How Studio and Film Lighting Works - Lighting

We are talking about cinematic language with a small screen and hello again to everybody. I see Ian has joined and thanks again Anton and Richard and Piotr for being there. We're having quite a lot of fun tonight in the studio. There's been one or two hiccups but it's been fun. And I'm so loving this material because this is really an interesting space of talking about this stuff that really talked to us on a layer that we may not even begin to understand.
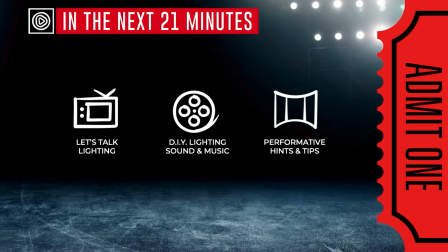(0:35)
And so tonight we're going to now get into lighting. I'm going to do a little bit of a do-it-yourself kit to help you build a lighting kit for yourself at home.
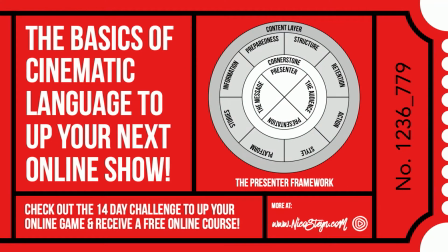(0:43)
All of this stuff is gleaned from the Presenter Framework. You can find more on my website. And pretty shortly, we're actually going to place all of the previous webinars on the site as well, so there will be access in this section.
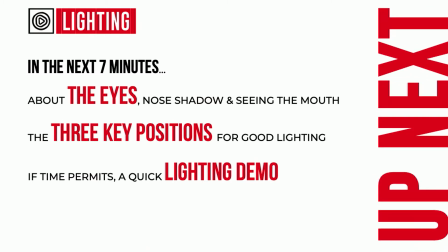(0:56)
We're talking about the eyes, the three key positions for light, and possibly, if time permits,
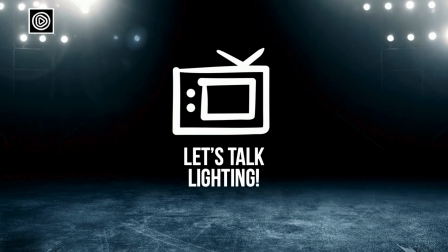(1:02)
well, I'm sure we're going to do our best, a lighting demo. So, let's talk lighting. Now, as we start out, there's, of course, a selection or type of lighting that you can look at because of the kind of presentation that you're doing, because of the kind of tone that you have, and what it is that you're trying to say. If I have to show you some of those lighting conditions, then maybe you want to go and look at something that's natural light.
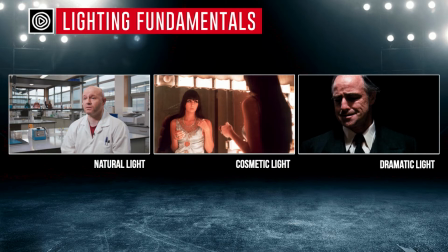(1:26)
If you're in an office with a lot of light, you could look at something more cosmetic because you're creating all of the lighting yourself. That's always magical. We're doing that in the studio. And then you want to go and look at some dramatic light if you're doing something totally dramatical, as it says. The starting point of everything is really to look at the eyes. Now, you have to be able to see the eyes. And sometimes, and this is what I want to show you now, I'm going to do this with a light right now to show you the sparkle in my eye so there's a light that's a key light that's sitting here and I'm gonna ask Merit just to bring it down a little bit and
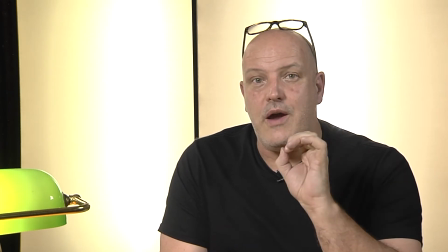(2:01)
if you look at the shot there we go you can actually see thank you where the eyes are beginning to just sparkle a little bit more I'm gonna
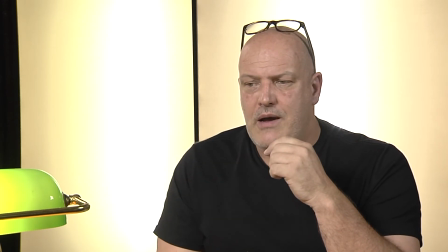(2:09)
ask Merit to also just step the light because it's closer to me just back 20 centimeters or so thank you you can immediately see what
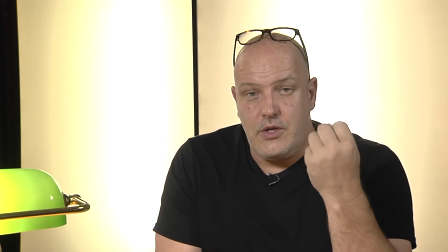(2:16)
that's doing to a scene because it's creating a shadow under the nose but it's also bringing a sparkle of light in and
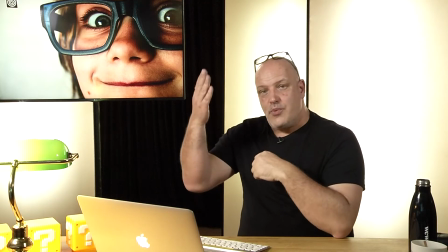(2:23)
if I had to go to the long shot you'll see now that there's a prominent light on the one side but you'll also see that there's another light on this side
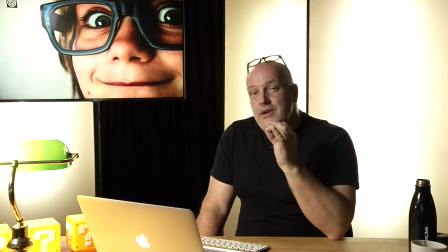(2:31)
that's the fill light I'm going to ask Mary to switch it off and you're getting immediately a sense of something a little bit more dramatic but
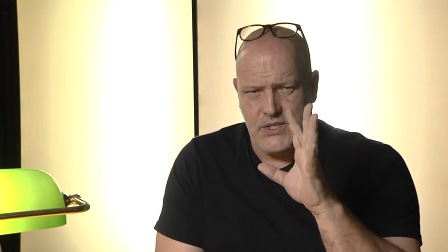(2:38)
now you can see what this main light which we call a key light is doing I'm going to show you on a floor plan just now what's
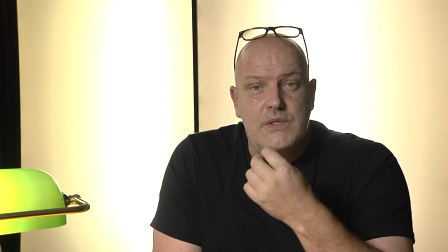(2:45)
interesting here is you want to notice that the nose also has a shadow. Now sometimes I see people sitting in a room and they have a direct overhead light which makes their nose so hot like a triangle and it creates a terrible shadow underneath the nose.
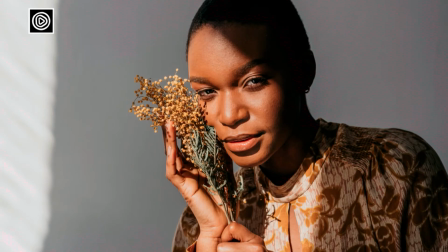(3:00)
So you always want to be aware of what the nose shadow is doing because if it is too long and it falls on
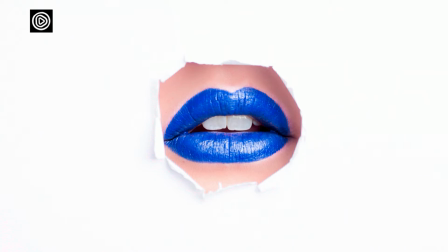(3:07)
the mouth which is what we really want to see then we're in trouble because if I had to use this lighting now in the long shot,
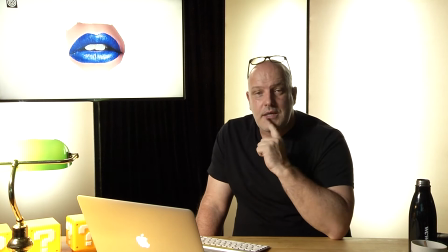(3:15)
which it's not cutting to the ex-merit on the long shot, you suddenly see that the nose shadow is becoming a little bit long and you want to be careful that it doesn't fall onto the lips because we want to see the mouth.
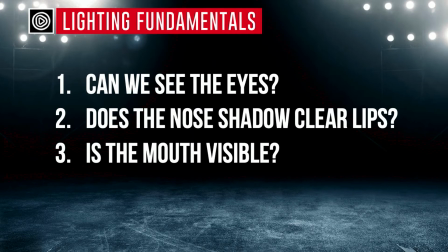(3:28)
So if we had to go and look at what it is, we want to see the eyes, is the nose shadow clearing the lips and then is the mouth visible?
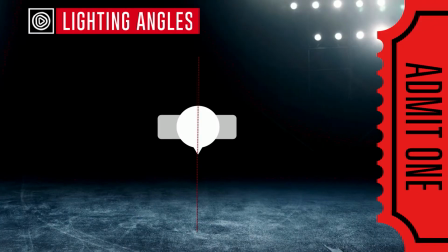(3:37)
If you had to see this in a floor plan from above, I'm going to show you this now at the hand of a a shot where that is a fill, a key light.
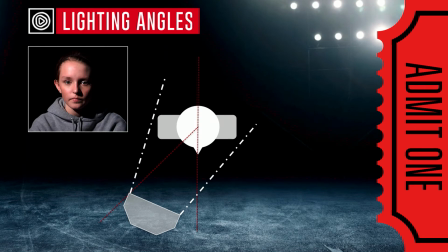(3:47)
So the key light is really what's helping you to get the main part of the scene going and you want to be careful
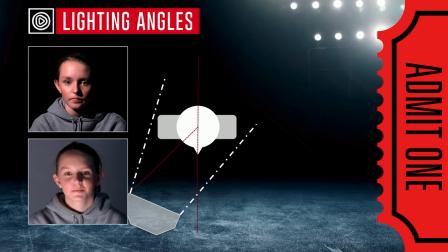(3:52)
that it's not too low because if the key light is too low it could become a little bit evil. From here you have of course that fill light which there's an example of a fill light
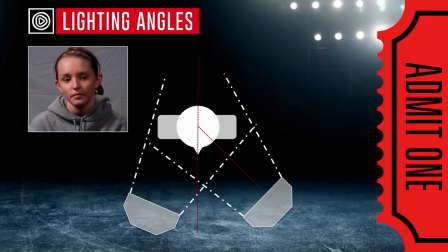(4:03)
and then we're going to come to quite an interesting one which is to talk about the backlight.
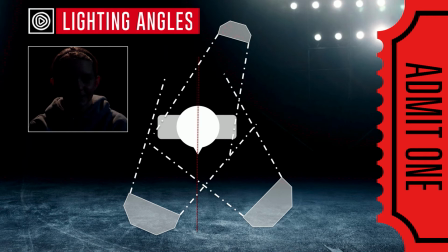(4:08)
Now the purpose of a backlight really is quite simple and we're going to get into a demo of it right now. In fact, I'm going to ask Merit at this stage to switch off the key light for me first. And so you're going to see that there's just a lot of light coming in from the set from behind. Ooh, that is a little bit dramatic.
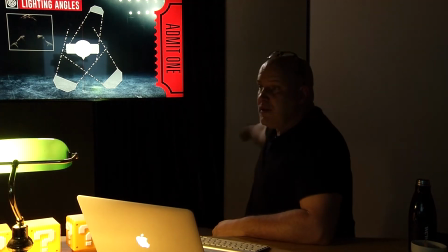(4:24)
And I'm also going to ask him to switch off the actual set light. Now we have light boxes, there we go, which are helping us to get rid of bad shadows. But in this process, you can see what my backlight is doing. That is a light that's behind the set there. and that's what's quite interesting as we start to work with the
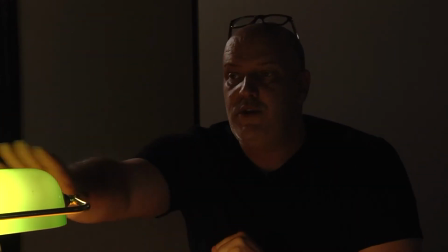(4:42)
backlight and in this instance it's a little bit side light and of course there's a little bit of a glow light that's coming from the front of the desk as well. So now we're going to go into a little bit of a lighting demo which I would like to show you in this next section. So if I had to show you a I'm going to get a light that we have in the studio to show you a little bit about how
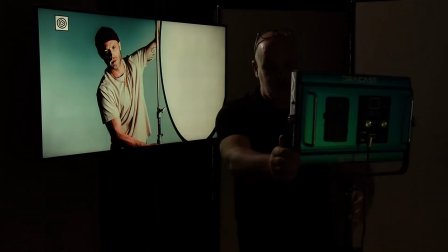(5:07)
this works and this is a light that is it's a television light and I'm going to switch it on which is probably going to blind you
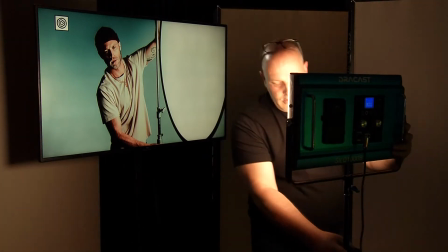(5:15)
if that happens but you can get a sense of television lighting if you really were going to buy it it has a fantastic flip so you could
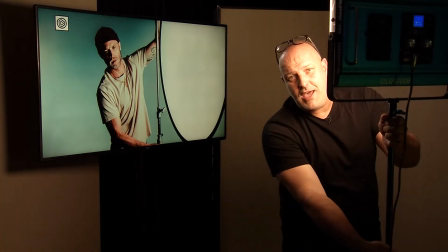(5:23)
really you know get nice motion on it it usually comes on a stand and I'm going to take the the filter off what's interesting about this
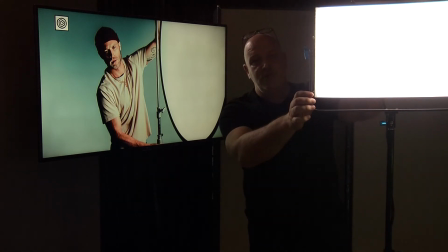(5:31)
type of light is this particular one has a temperature shift so we can do blue light we can also get it to the other side which is
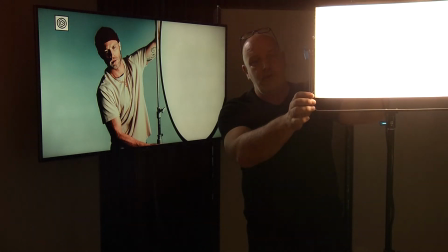(5:38)
a lot warmer and of course it has brightness so you can go really bright or you can tone it down a little but what I really
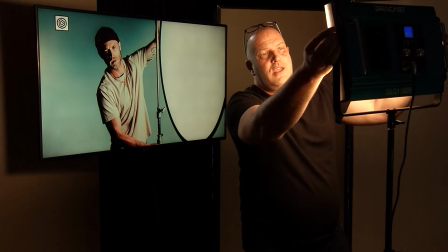(5:44)
want to show you is that this has a cover on it so that we can get the lighting to be either very harsh
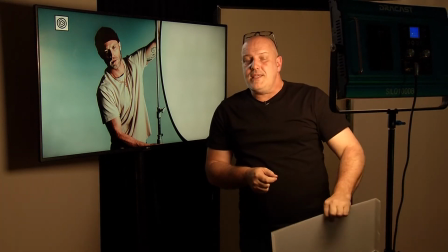(5:52)
or when the cover is on softer so you get a sense immediately of what this is doing and of course if you're going to go and buy this light. It's something that's going to cost you an enormous amount of money. But we do this because these are, well, they're professional lights that we're trying to use in the studio. And as I get into this next section, I want to show you how you can go and produce your own light at home and really have a lot of fun with it.